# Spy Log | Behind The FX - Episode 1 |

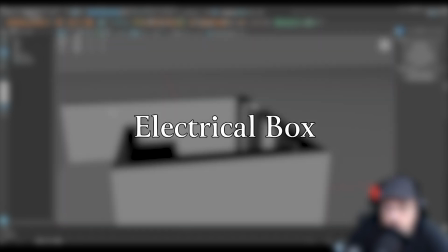with those shutters in place, the next thing I kind of wanted to do is there's this little bit of an electrical box on the side corner.
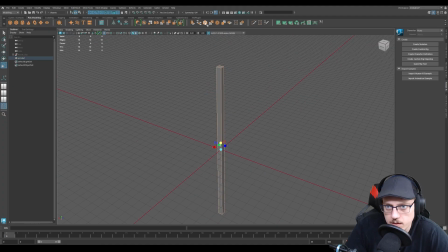Again, this is just kind of adding those details, and now I can just keep saying that, but it's basically just adding little things here and there that I can make it feel lived in,
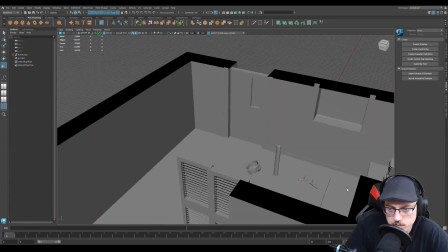make it feel recognizable, make it feel like it's an actual room.
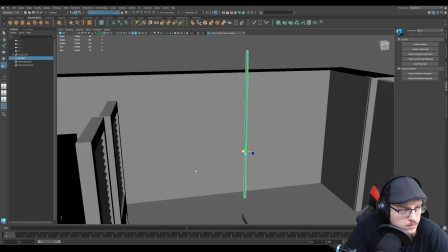And yeah, I mean, it's not a major element, and you may not have even seen this element if you're,
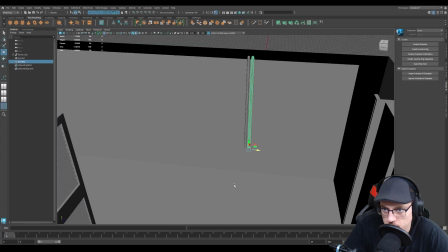weren't paying attention, because it's not the main part of the scene in which we come in there,
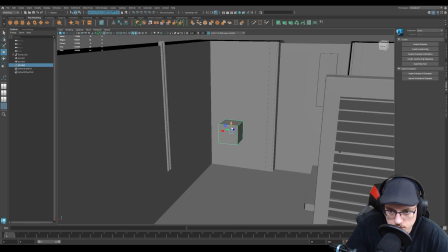and John's pulling out 2 swords to try and repel potential invaders.
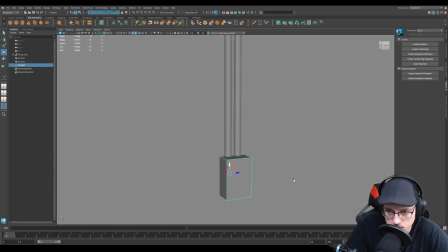So, but yeah, and another thing that I didn't end up modeling is like a lot of boxes.
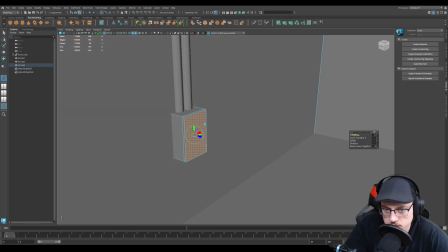We have a lot of boxes in the main shot, and there was reasons for that because it was my basement, but I didn't want this one to look as run down.
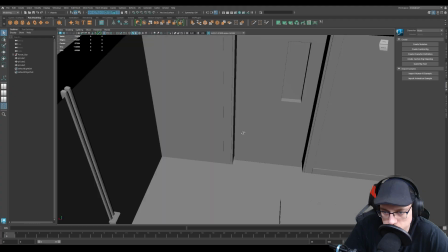This model, I wanted it to retain that familiarity, but also to look more like an actual base,
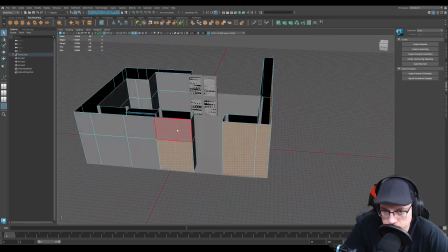more than just straight up a basement with a lot of stuff in it.
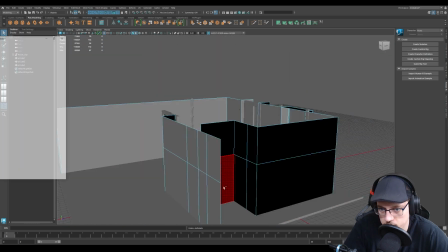So I'm hoping that I achieved that with the final result here, just by kind of giving it a bit more of a sleeker look to it.
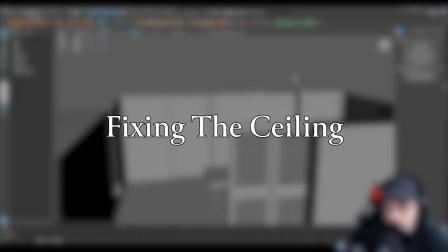Alright, the next big bit was fixing the ceiling. I had modeled a ceiling previous, as you can see.
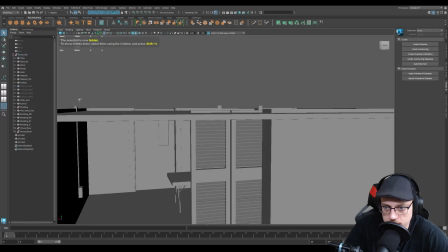I'm just bringing it right back there. And I made those industrial lights, which I wanted to use,
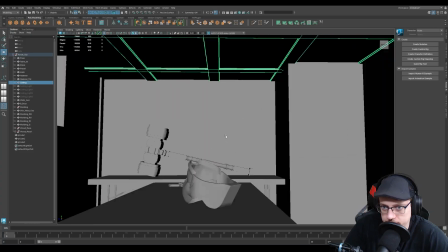but after looking at my actual photo references, I realized that those weren't there,
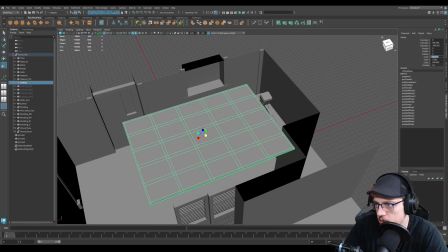which I should have known because I live there, but regardless.
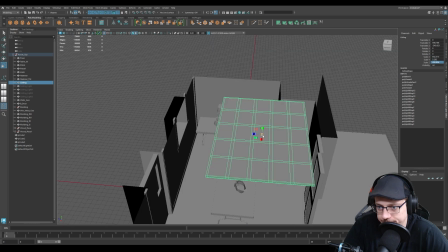Yeah, the lights were actually in the drop ceiling, so I modeled out the drop ceiling and made it a little bit too big.
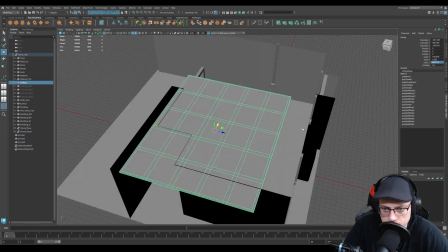So the goal here was just kind of fix that and break it down into smaller chunks,
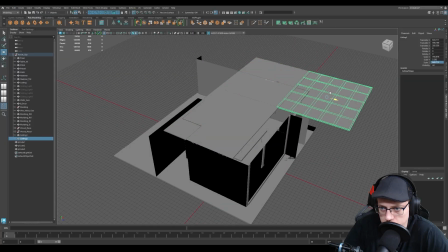so that way it felt more proportioned and actually fit with the original look of the room.
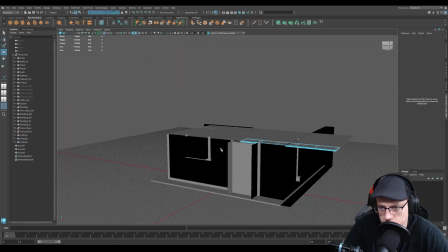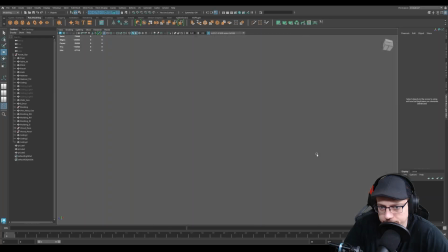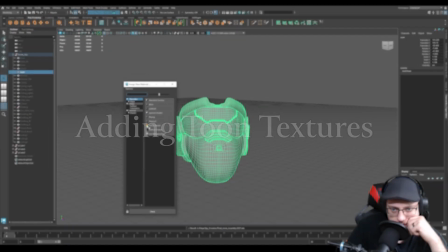Alright, adding Toon textures. So I really like the idea of like the Toon shader and just kind of giving it a bit of a cartoon feel with the black outline.
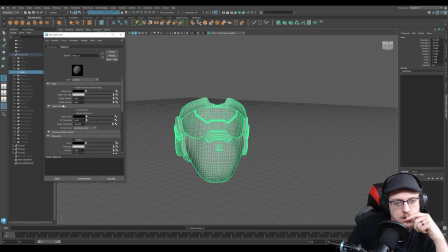I really love it. I mean, I know it's a bit overused at times, but it's something that I really, really like.
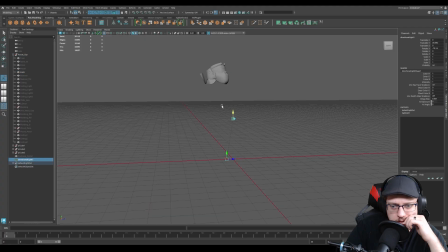It's just cool looking. So I kind of wanted to do that and just kind of give it a bit of a different feel.
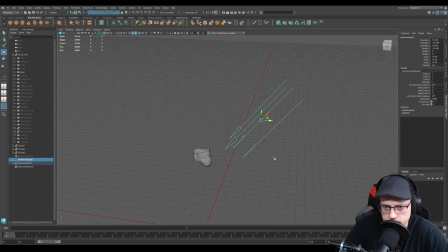And you guys will have to let me know how you think it turns out when we get to the end here and I show you the final result.
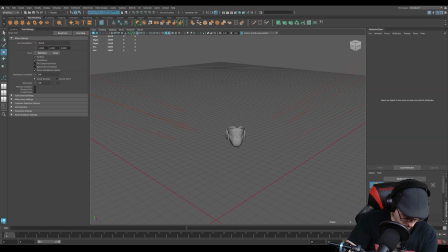But I received feedback from some of the cast members that it does work, it just doesn't work as well.
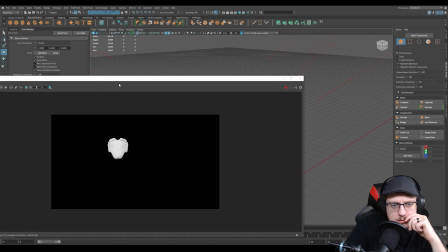And I think a big reason for that is because you're going from live action immediately to a Toon thing,
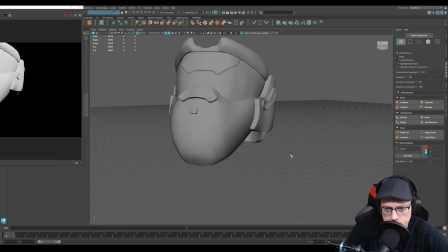and I just think that if I were to pull it off, I think it would need to be done more aesthetically with better lighting and things like that,
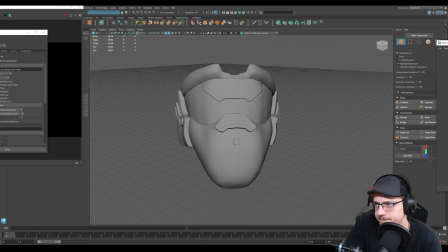and you guys will see what I mean. But yeah, it was my first time experimenting with this texture.
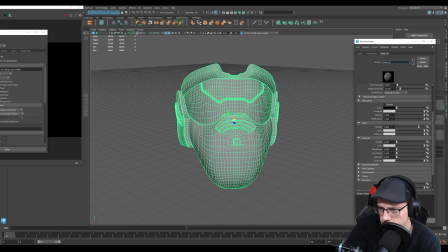I don't think it'll be the final one, but you guys will have to let me know what you think in the comments below.
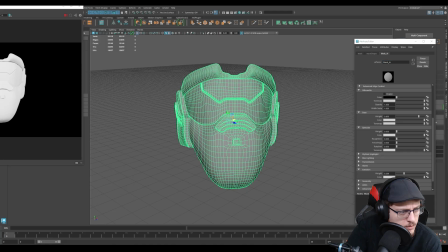And you can see there, I kind of forgot that my window wasn't recording the full thing,
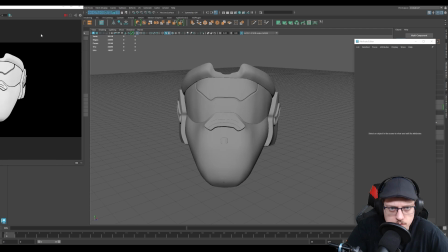so you can only, it's kind of cut off, but on the left hand side you can kind of see how that's taken shape and how I'm adding the lines to it.
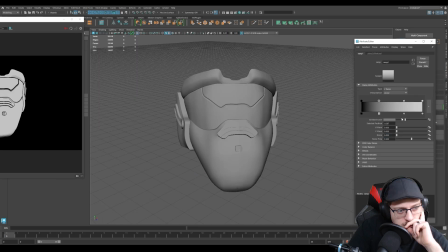And I sped this part up particularly because it's just a lot of menu clicking and different things like that,
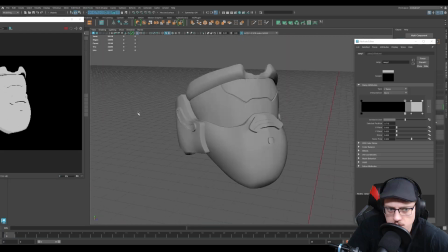but I still do really like the way the Toon shader looks. It just gives it a cartoony feel to it, and I love the way it looks.
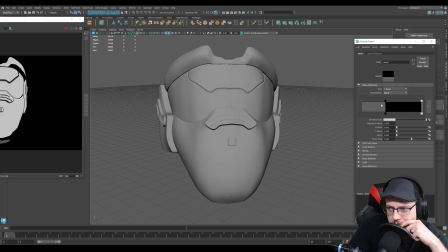But I'll be interested to see what you guys think.
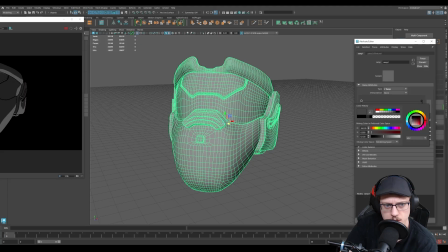And I will particularly say this mask was also a point of serious contention, especially down the road, which was a modeling issue on my part.
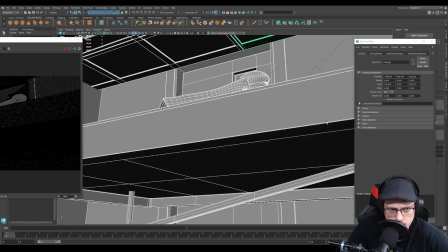It led to a lot of issues that shouldn't have been there to begin with.
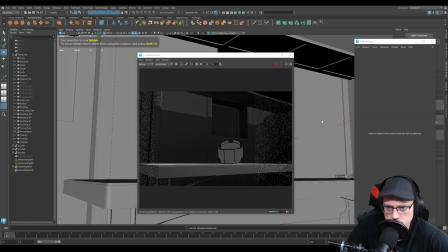It's just how I modeled it.
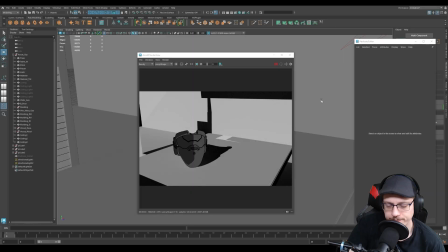I had a lot of bad things, to not get too technical with it, but yeah, so that was a bit of a nightmare to get fixed.
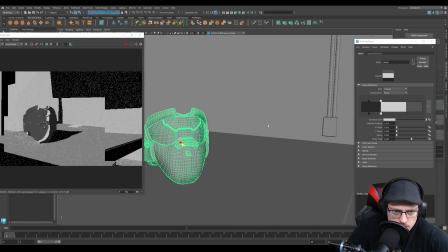But you can see that kind of starting to come and take shape as I'm trying to balance the colors there, the highlights, and just to get different things, to just get a different look.
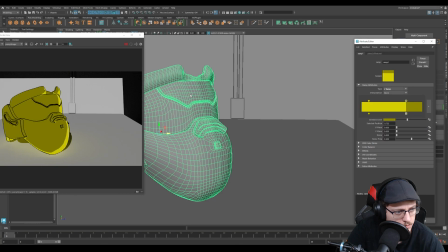A bit of an experimentation with the colors and just seeing what's possible.